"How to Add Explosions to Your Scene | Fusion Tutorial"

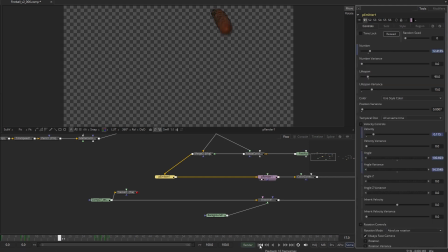1240s
I have a small variance in the numbers. I start out with lots of them and end up with less of them to make the end of the trail or the head of the trail to be more specific, more defined. I have a slight velocity to make it rise.
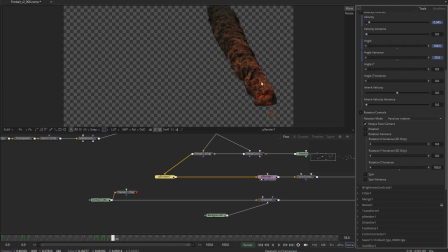1254s
I have a rotation variance of about 180 degrees so that the emitted particles don't all look exactly the same. I use a bitmap style like this with some animated variations.
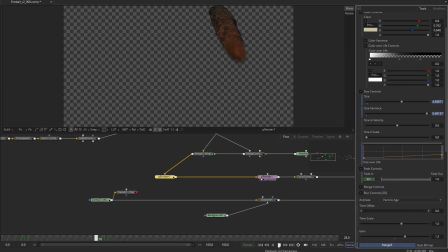1269s
At the beginning of the shot I don't want the asteroid trail to fade in slowly, but if it's in the back that's not a problem. So I start with a small fade in, which I dial back, so this gets a nice well-defined look.
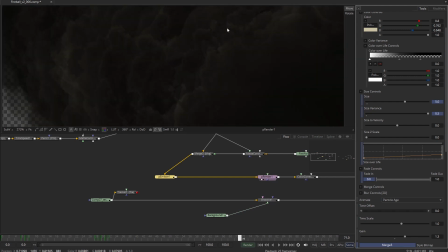1283s
And even when you go up all the way up to frame 70, there's still lots of detail in the smoke.
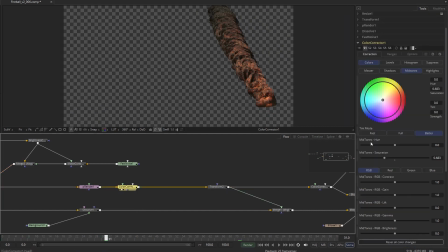1289s
At the point of impact it looks like this. I desaturate a little because when I add glows and stuff like that it will resaturate.
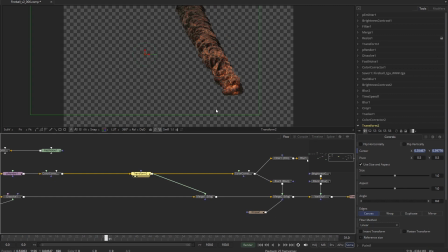1297s
I use the transform tool connected to the tracker I did before, so it will follow the motion of the shot, and it does, as you can tell.
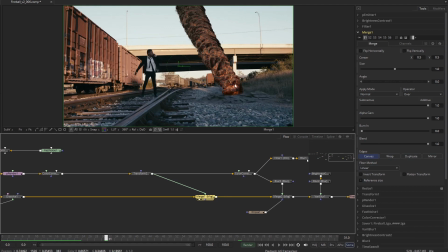1305s
At the point of impact I want this to be slightly brighter, so I made a very bright version of it, which I blurred slightly and then merged on top of it, but I only want the head of the trail to be this bright,
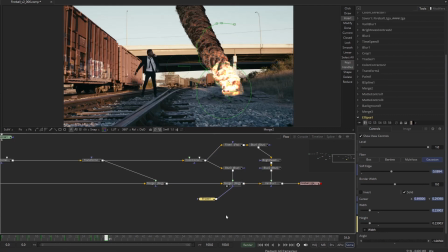1319s
so I animated this ellipse mask to follow the trajectory of the incoming asteroid like this, so you get a nice flaming head of the trail.
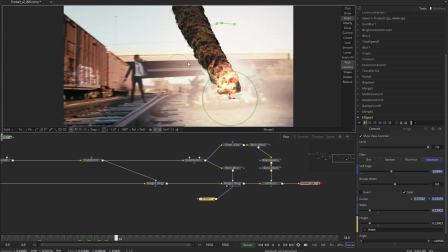1329s
As you can tell, the edges are a bit harsh, so I used the filter tool to detect the edges.
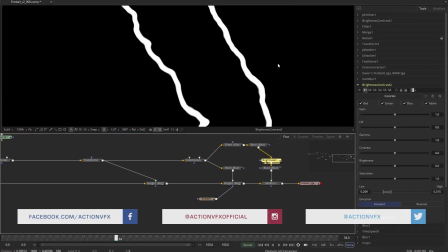1335s
I blurred them a little bit and then made them extra hard again, resulting in a white mask that I can use to drive the vari blur, and the vari blur makes the whole thing integrate a little better.
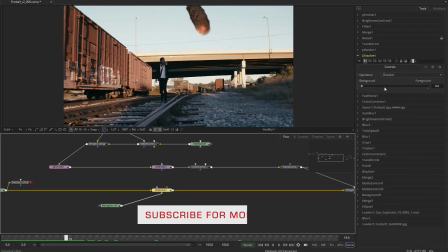1348s
I use this dissolve tool to easily switch between the preview mode and the final render mode,
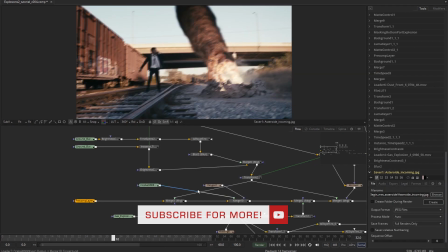1354s
and then I rendered out the elements as a TGA sequence, and then I imported it back in our original composition,
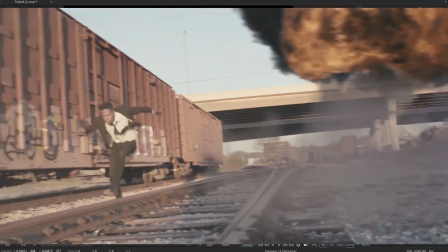1362s
resulting in this very cool end result. And there you have it, an asteroid coming in, blowing up stuff in a very cool way,
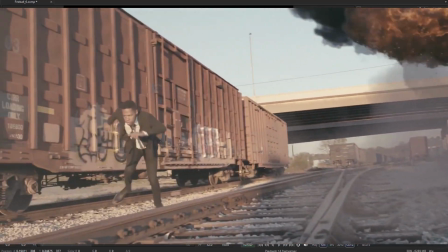1370s
all thanks to ActionVFX.com and Fusion. This was Sander de Recht.
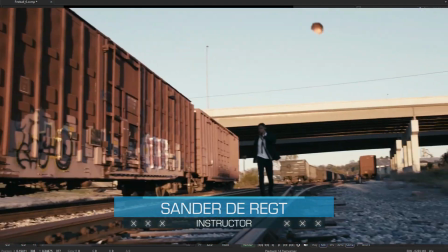1376s
Thank you for watching, I hope it was useful to you,
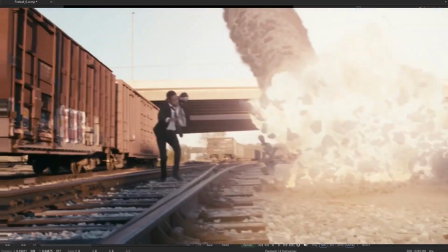1379s
and I'm looking forward to all the things that you will create with the tools that ActionVFX and Fusion provide to you.